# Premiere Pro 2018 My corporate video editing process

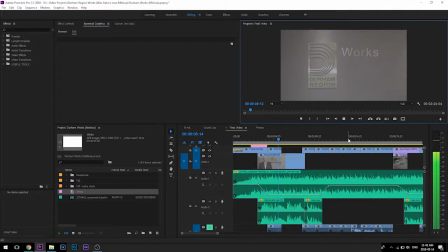The Region of Durham Works Department provides essential services, many of which impact our daily lives. This is your Public Works Department.
Pause for the music there. You were lagging more than I thought you were going to.
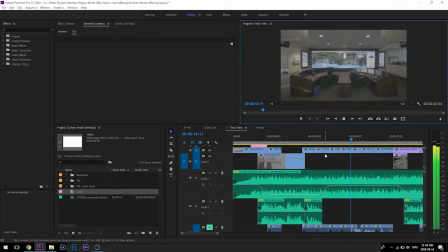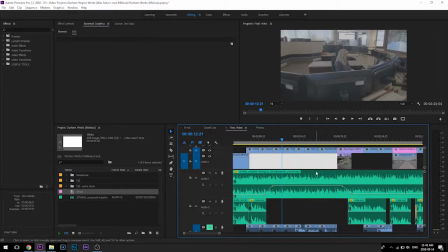We're part of your daily routine from that first cup of coffee to your commute around town. We build roads to keep you on the right path. Work staff building and maintaining regional roads.
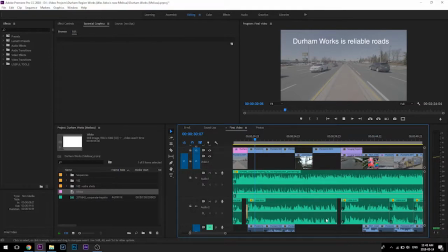Well, this is concerning.
Work staff are responsible for designing, building, and maintaining regional roads, bridges, and traffic signals to ensure residents can travel safely on foot, bicycle, transit, or car every day.
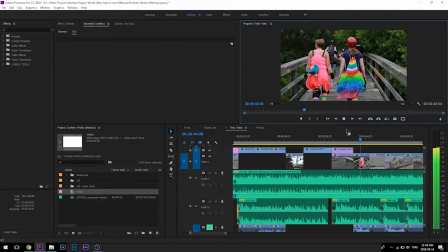This includes plowing and salting our regional roads, inspecting bridges, and building cycling lanes, as well as keeping the region's fleet running.
Okay, so that clearly isn't working. So because the computer's lagging for some bizarre reason, too many things open, or the just doesn't feel like acting properly right now.
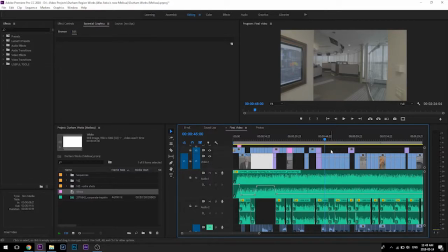That sucks.
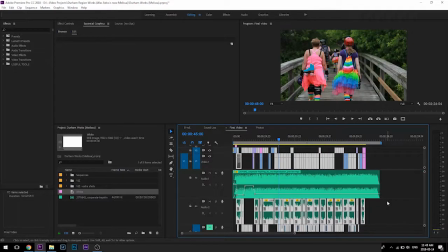I'm going to assume that everything is going to be playing smoothly with the voiceover, and so I'm going to move on to the. Oh god, now my phone's ringing.
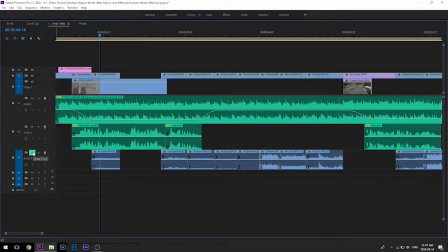Now I'm going to unmute my B-roll audio track and then start playing around with this track in particular. In fact, I'm going to solo this track because I don't want it to interfere with the music or the voiceover, so that I can actually hear just what's going on with the background stuff.
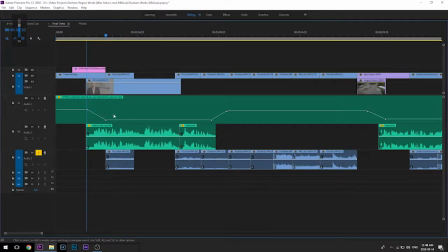Turn you up a bit. So when I shoot with my GH5, slow motion stuff doesn't come with audio, so I need to add that in there.
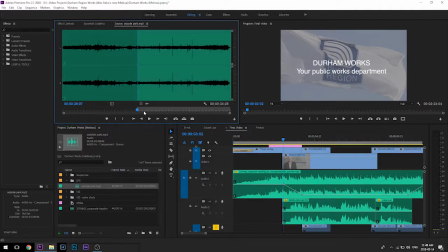That's why I imported a sound effect, outside park. I'm going to grab somewhere in the middle of it here, just a tiny little portion, and then drag that down
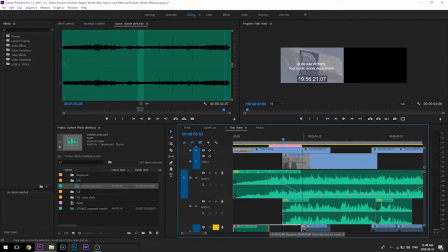to the timeline here, because I don't want dead silence at the beginning of the video.
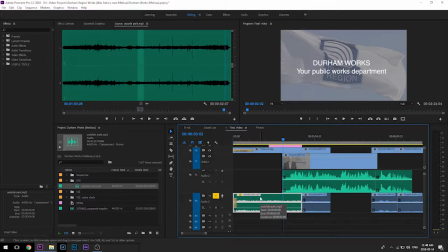I'm still going to turn it down, and then Control-Shift-D to put a transition at the beginning of it, so you come up all nice and smooth and stuff.
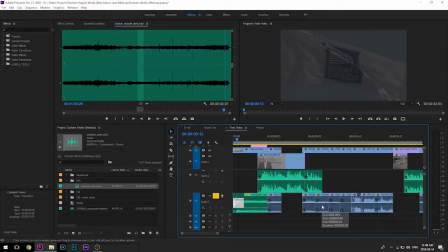Let's make you nice and long. And take you down too.
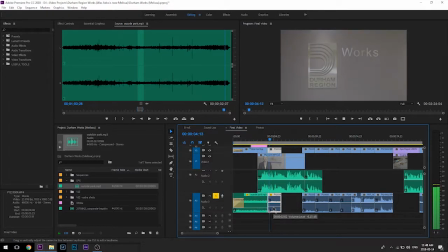So, and make sure that these audio clips don't turn on and off. I can do hold Alt and select these things.
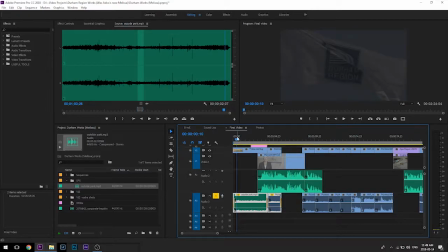Control-Shift-D to throw across a constant power in between each of those clips.
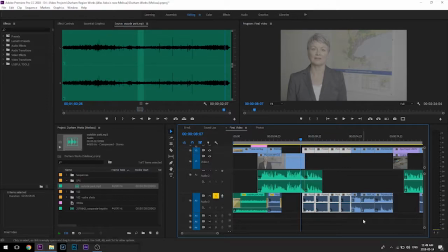Then what do we got going on here? Even just by looking at these, I can see that I have some really quiet B-roll and some loud B-roll, so that's going to have to be kind of smoothed out.
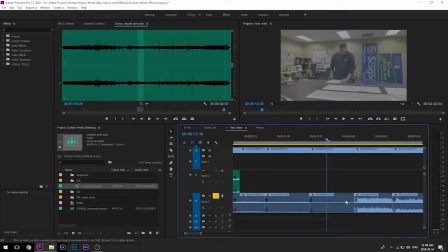Looks like there's no audio associated with this. That's probably either a slow motion shot or just a very quiet section.
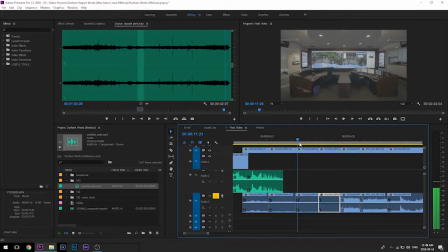So I'm just scrubbing through just to listen to the audio a little bit. So this woman who's talking is the same woman who's doing the voiceover, so that would sound confusing to be able to hear her clearly.
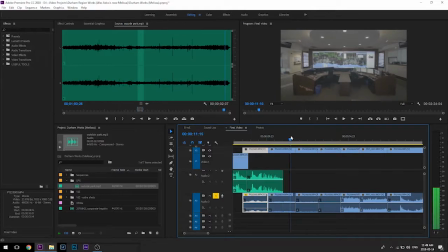So I'm going to turn that down as well. And these two bits of B-roll are kind of from the same thing, same section. So I'm going to hold Alt, click on that bit of B-roll, delete that, and then hold Alt again, and then extend this bit of B-roll so that I don't really need a cross dissolve between the two. I can just keep that one consistent sound.
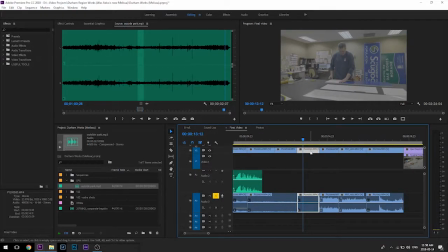And since there isn't really any audio associated with this, what I can do is I can right-click on that, reveal in projects, and then find other clips around it, and then steal some of the B-roll that comes with those.